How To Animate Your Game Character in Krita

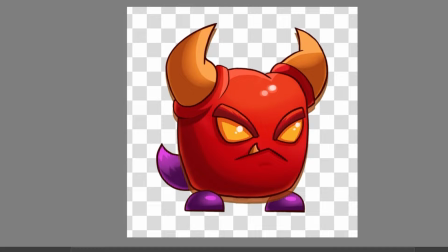237s
Let's say that the highest point is almost at the same height as the top of his legs and now we can align the rest of the frames you
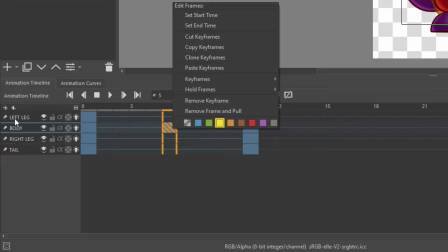244s
can also change the color of this frame so you don't get confused so press right click on the frame and change the color however you
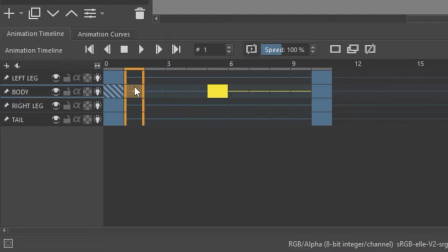251s
want for this one i'm going with yellow and from now on we need to fill in the rest of the frames so go on on the first frame make sure to click on the layer and on the frame so you need to be on the same frame and layer now use transform tool
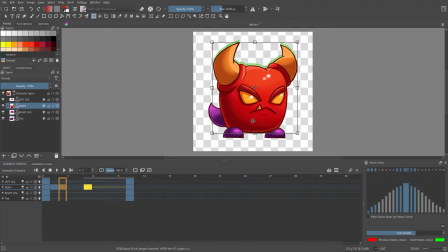267s
ctrl t on your keyboard and slightly move the body of the character up. Then go to the second frame, move it a little bit more. Then on the third one, fourth, and you'll get to the fifth one. If you're not satisfied with those four frames, you can always go back and adjust the height of your character to get that smooth transition between frames.
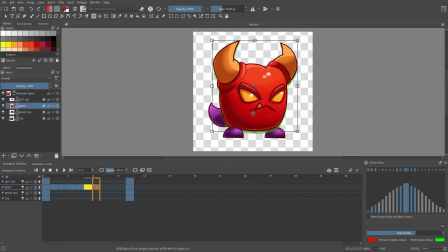285s
And now from the fifth frame to the 10th frame, we are doing exactly the same. But now we need to move our character down until we reach the end position.
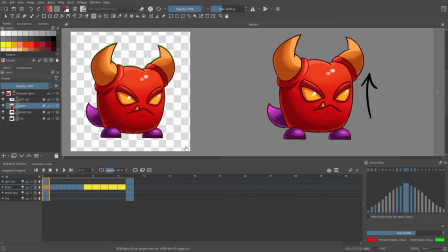295s
And then when we play the animation, we get this breathing idle position for our character. Now we need to adjust the movement of the tail.
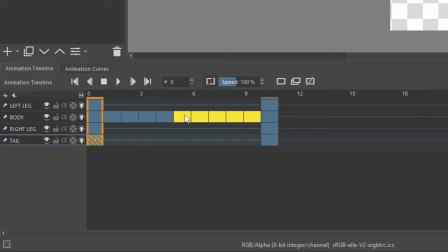302s
So when the body goes up, the tail goes slightly down. So again, go to the fifth frame and then adjust the position to the lowest point for the tail.
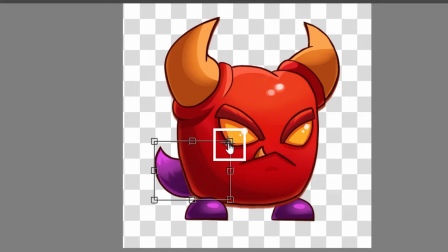311s
To adjust the tail, click on the tail on the canvas and you'll get this transform tool. So move the anchor point to the top right corner of the selected area. and this way when we move the tail it will only rotate around that anchor point. This is very optional you can leave the anchor point in the middle but the tail looks more natural while moving this way.
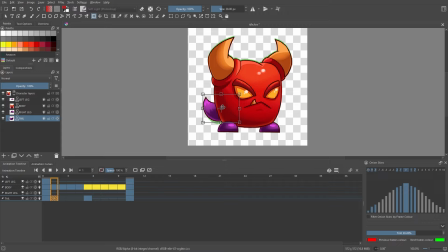330s
Each time we want to make a new frame we need to adjust the anchor point before rotating the tail to achieve uniform movement and you can see onion skins colored red for previous frames and green for the next frames.
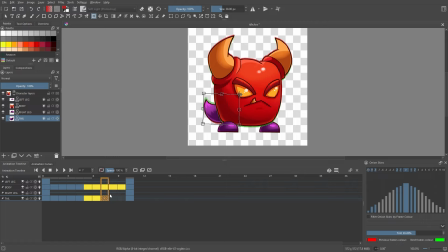343s
In this case the legs stay static and if you do want to push it the next level you can animate the eyes and eyebrows as well.
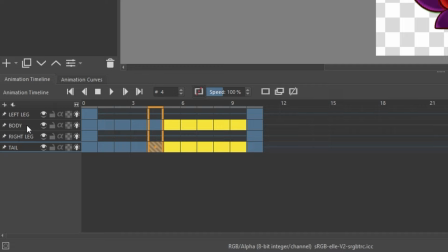351s
Sometimes can get overwhelming with so many onion skins and in that case you can
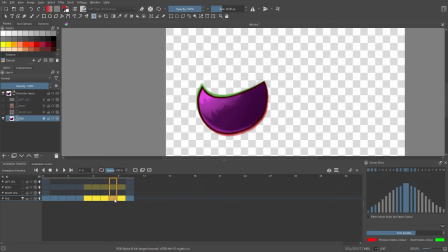355s
turn off the visibility of the layers and concentrate only on one layer at a time.
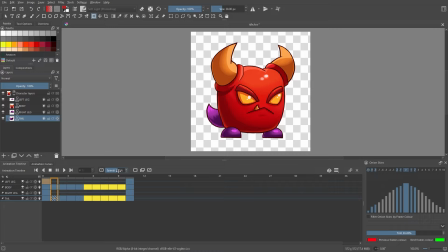360s
After you're done you can preview it by pressing the play button and you can also adjust the speed to see how it would look if you speed it up or slow it down. And now that we know how to use animation tools let's create a walk cycle. Usually we would make four main keyframes.
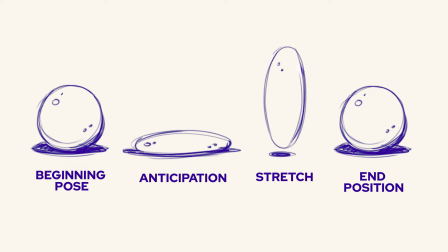376s
That would be beginning position, anticipation, stretch, and end position. But the walk cycle is a little bit different and we can break it down to seven main keyframes.
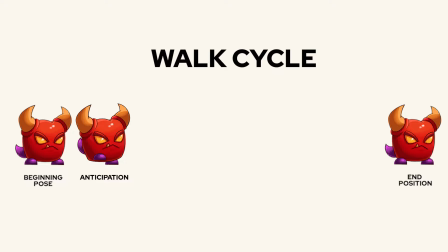387s
So first and the last one would be exactly the same. First one is beginning and the last one is end position.
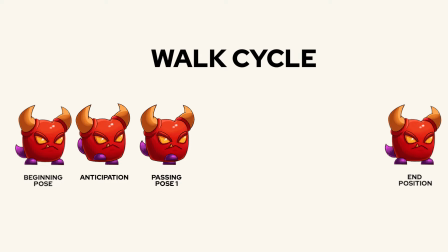393s
Second keyframe is anticipation, which is a movement that shows what they're about to do next. Third keyframe is the first passing pose when both legs are passing each other.
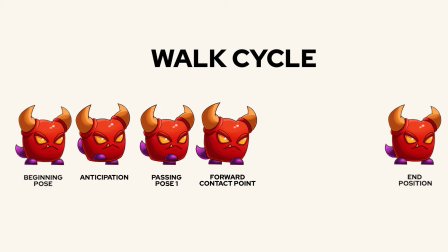404s
Fourth keyframe is the first forward contact point when the front leg touches the ground.
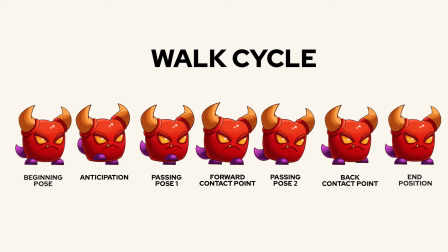410s
Fifth frame is the second passing pose and the sixth keyframe is back contact point when the body and the leg are slowly coming back to its original position.
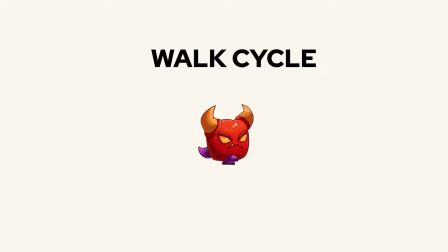419s
And when we combine those seven keyframes we can already tell that they form a walking cycle.
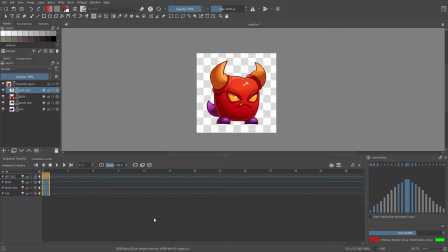425s
All we need to do next is to fill in the middle of those keyframes. For this movement, let's make 16 frames. So go on the 16th frame and set it as end time. Of course, you can make it longer, you can make it shorter, but 16 frames are just enough for this simple movement.
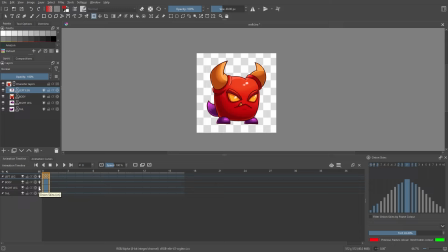440s
So the easiest way to describe this action is the legs are moving in a circle motion while the body is swinging back and forth. So we already have the beginning position. Now let's copy and paste all of those frames on the last frame.
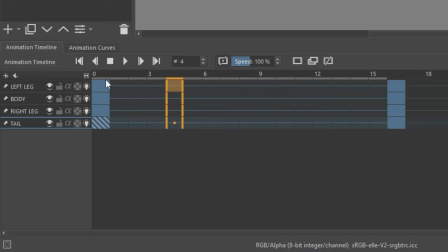453s
Let's make anticipation movement on the fourth frame. As we said, anticipation is a movement that shows what they're about to do next. Don't forget to turn on the onion skins and when you move a certain part, make sure that you're on the same layer and frame.
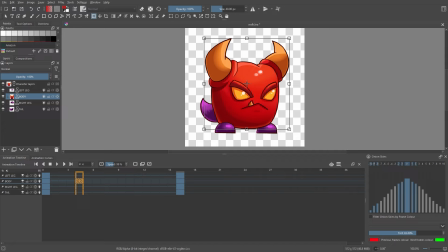466s
Okay, first let's adjust the body.
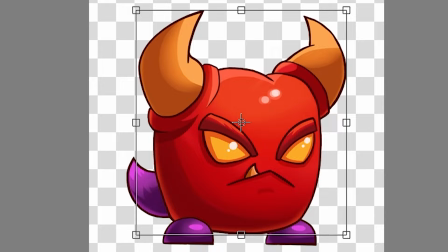468s
So click on the character and press Ctrl T for transform tool and move that anchor point to the middle bottom point.
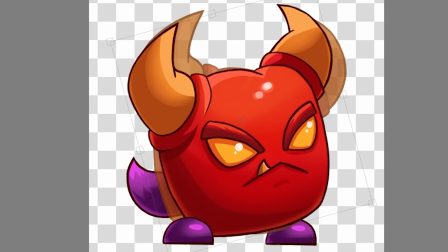476s
If we keep the anchor point in the center, then the rotation will look a little bit off when he's leaning forward and back.